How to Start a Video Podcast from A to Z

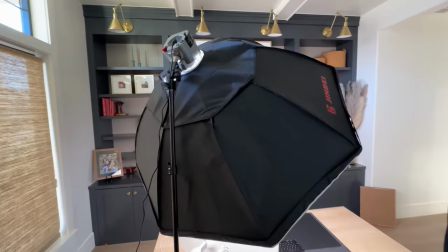[8:15]
The next step up from a ring light would be something like an Amaran 600x and then pick up a $50
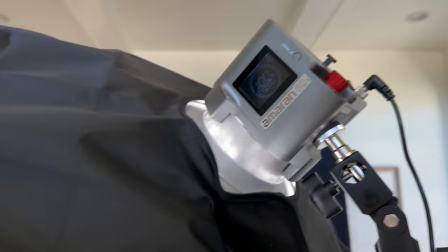[8:21]
dome on Amazon and suddenly have a much softer much higher quality light that's going to be bright enough for most scenarios.
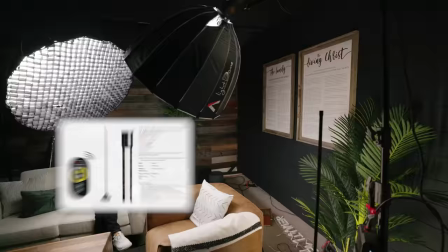[8:27]
You'll notice they also have a FTF gear lamp tube light over here and that's just lighting up this plant over here.
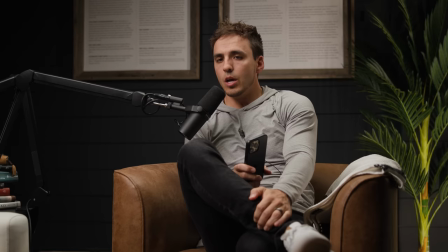[8:34]
This is before and after. So you see just lights up that tree a little bit, makes it a little bit less dramatic on the background.
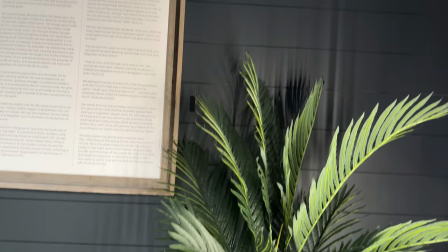[8:40]
And we also have a hair light that is right above me up here. That is an Amaran 600X up there.
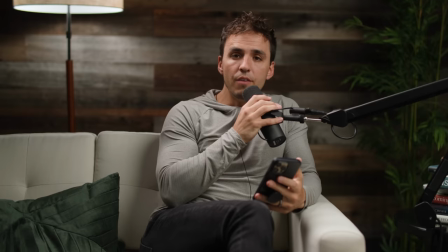[8:46]
And that's just allowing me to have a little bit of separation here from the back wall.
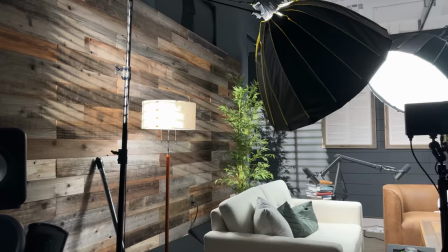[8:50]
And then coming back over to this spot, I've had this turned off till now, but I have an aperture 600X, which is overkill.
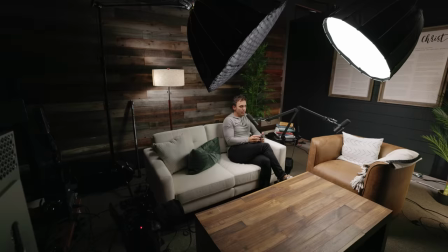[8:56]
It doesn't need to be that nice of a light, but it's what I have. So we used it.
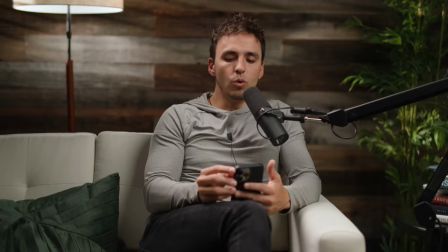[8:59]
And that has a gobo on it, which when turned on looks like window light coming in from the side there which lights up that tree next to me this is a
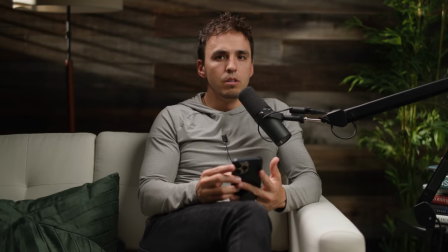[9:07]
lamp back here floor lamp and inside that lamp i have two b7 c's from aperture as well so again just making the
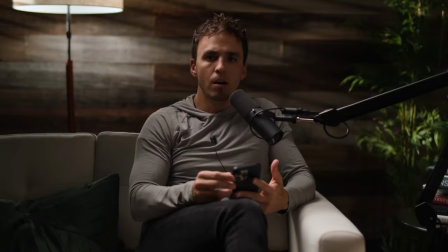[9:15]
background a little bit less dramatic and then here is my key lights on and off so you can see what that's doing so
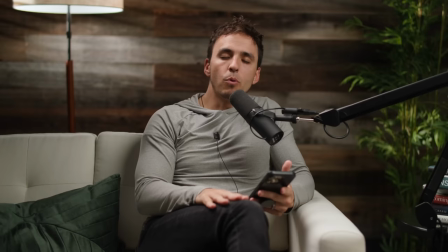[9:22]
two three people set up this is a very common way to do it but we're now going to move over to a different lighting setup to give you some other
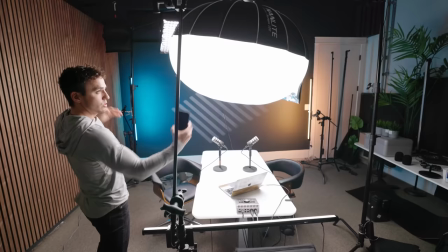[9:28]
ideas this is going to be also a two-person setup Yep, so instead of two key lights each overhead on each person,
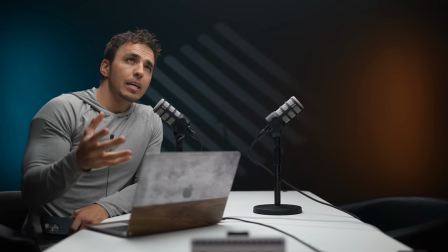[9:35]
instead we have a lantern softbox that you just put over top of both people.
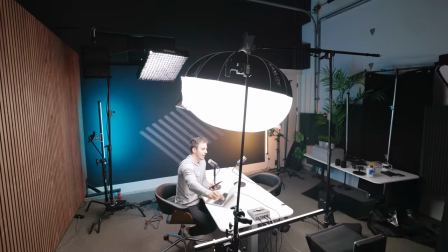[9:40]
It is a little bit raccoon eye-ish,
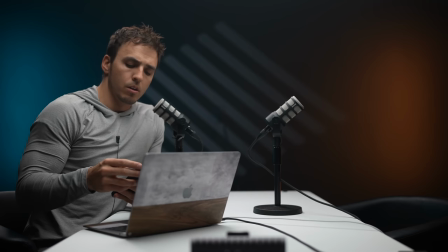[9:43]
and so what I have to help out with that is an Amaran T4C tube light that I will turn off and on here so you can see what that's doing.
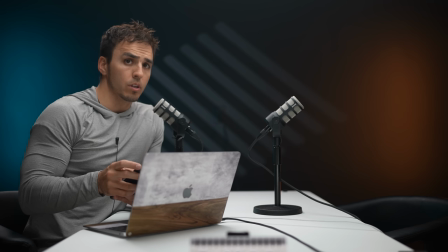[9:51]
So that's off and on. And you can make that fill light even more dramatic if you wanna really make this fill in. so you can see that on and off.
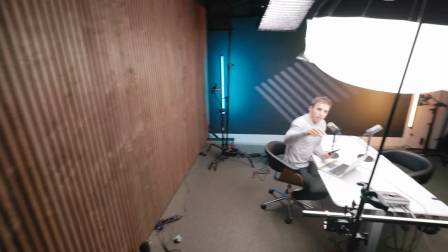[10:02]
And in the background, that's a gobel light you see on the back there. That is what is shining on the back wall.
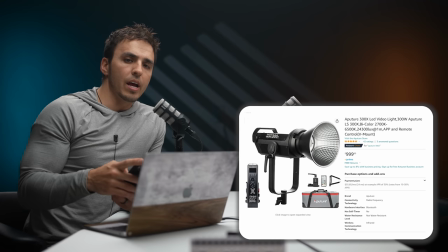[10:07]
And I will turn that off and on now. So you see that just gives a little bit of dimension to the back wall so it's not just blank.
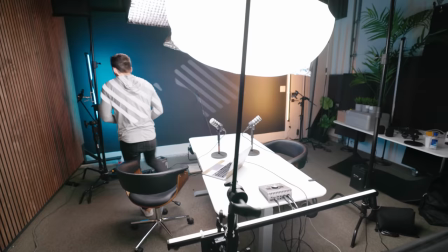[10:15]
And I believe that's a 300X that that light is on. And then over here, we have tube lights.
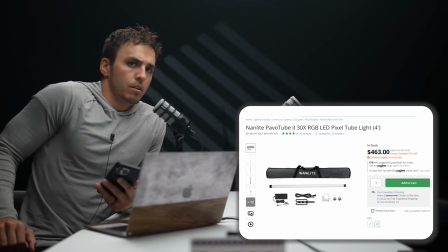[10:21]
These are actually nanlite tube lights.
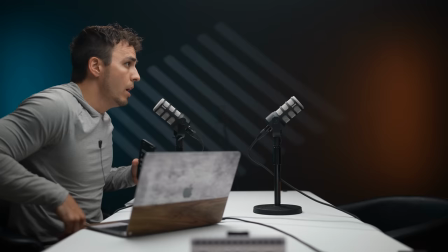[10:23]
So now you can see what it looks like without those back there this could totally work as well and then up here you'll see we have a hair light this is the
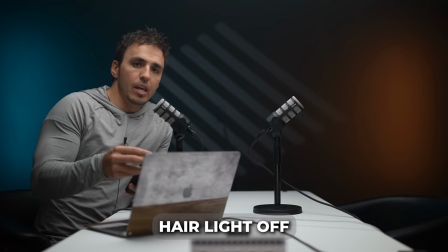[10:32]
f22c from amaran let me turn that on and off so you can see what that's doing you see how it's just highlighting my hair and the chairs right here giving them a little bit more dimension so you can see
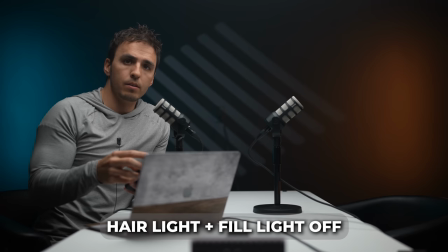[10:43]
them popping out also on the microphones so could you get by with just this key light
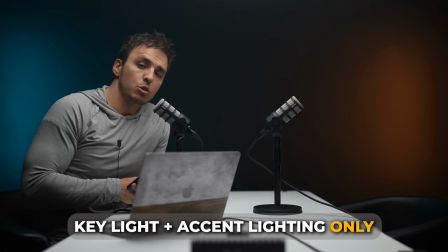[10:50]
no fill light or hair light yeah and then if you throw out the gobo this is
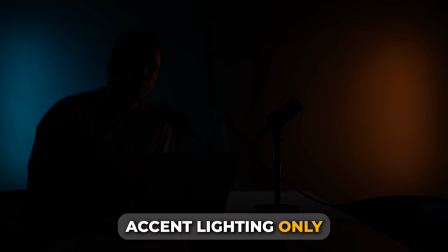[10:57]
just the key lights with those splashes of color on the background here's without the key light which is an amaran
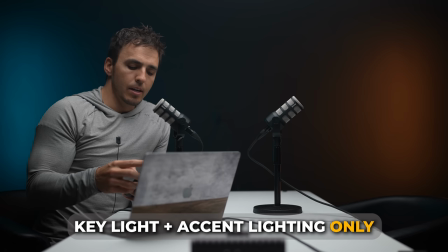[11:04]
100x by the way so we definitely want that on now let's throw back on our hair light
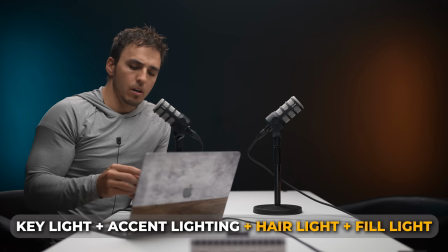[11:09]
separating us from the background a little better now here's our tube light to give us a little more fill
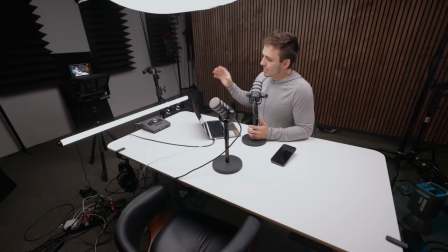[11:13]
light and then that gobo back there to make things a little more interesting so let's now
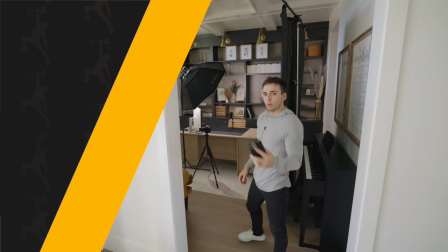[11:18]
go over to our third scenario and we'll show you how to light that with just one light all right so our last setup here is going to be in our den so
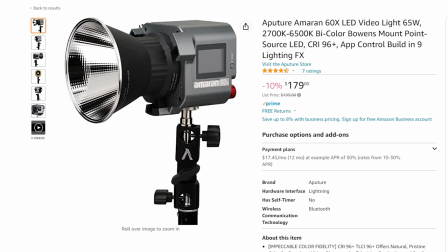[11:27]
we got 700 camera setup kit lens amaran 600x
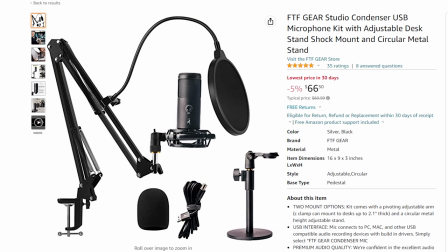[11:32]
with a 50 dome on there and then a 70 condenser mic then
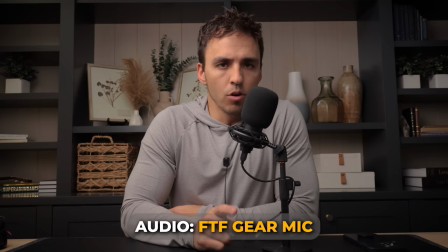[11:36]
you just need obviously a computer to plug that into so here is what the audio sounds like and what the video looks like with this setup
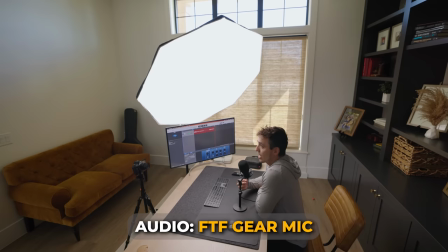[11:44]
and as I mentioned earlier one of the biggest differences you'll notice in this room is it's not acoustically treated and this is honestly what a lot of
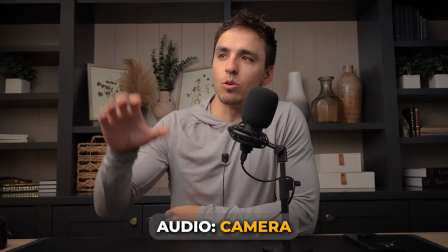[11:52]
people's podcasts are except at least I have a microphone a lot of people aren't even using a microphone like this they're just using a lob mic or
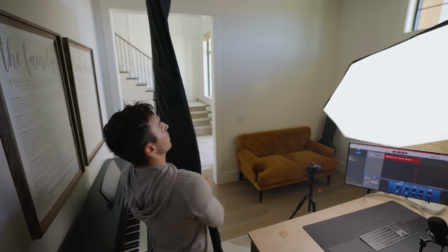[11:59]
a webcam or the computer microphone so you look over here we've got a sound blanket on a stand and so what I would do is just
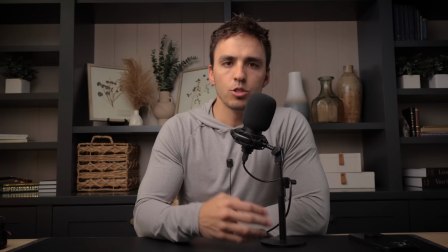[12:07]
bring this nice and tight into myself like this and it doesn't have to be in a nice stand like this but this This is basically a C-stand on wheels. So this is what it looks and sounds like in a very normal room that doesn't have any acoustic treatment besides this blanket that I've brought in.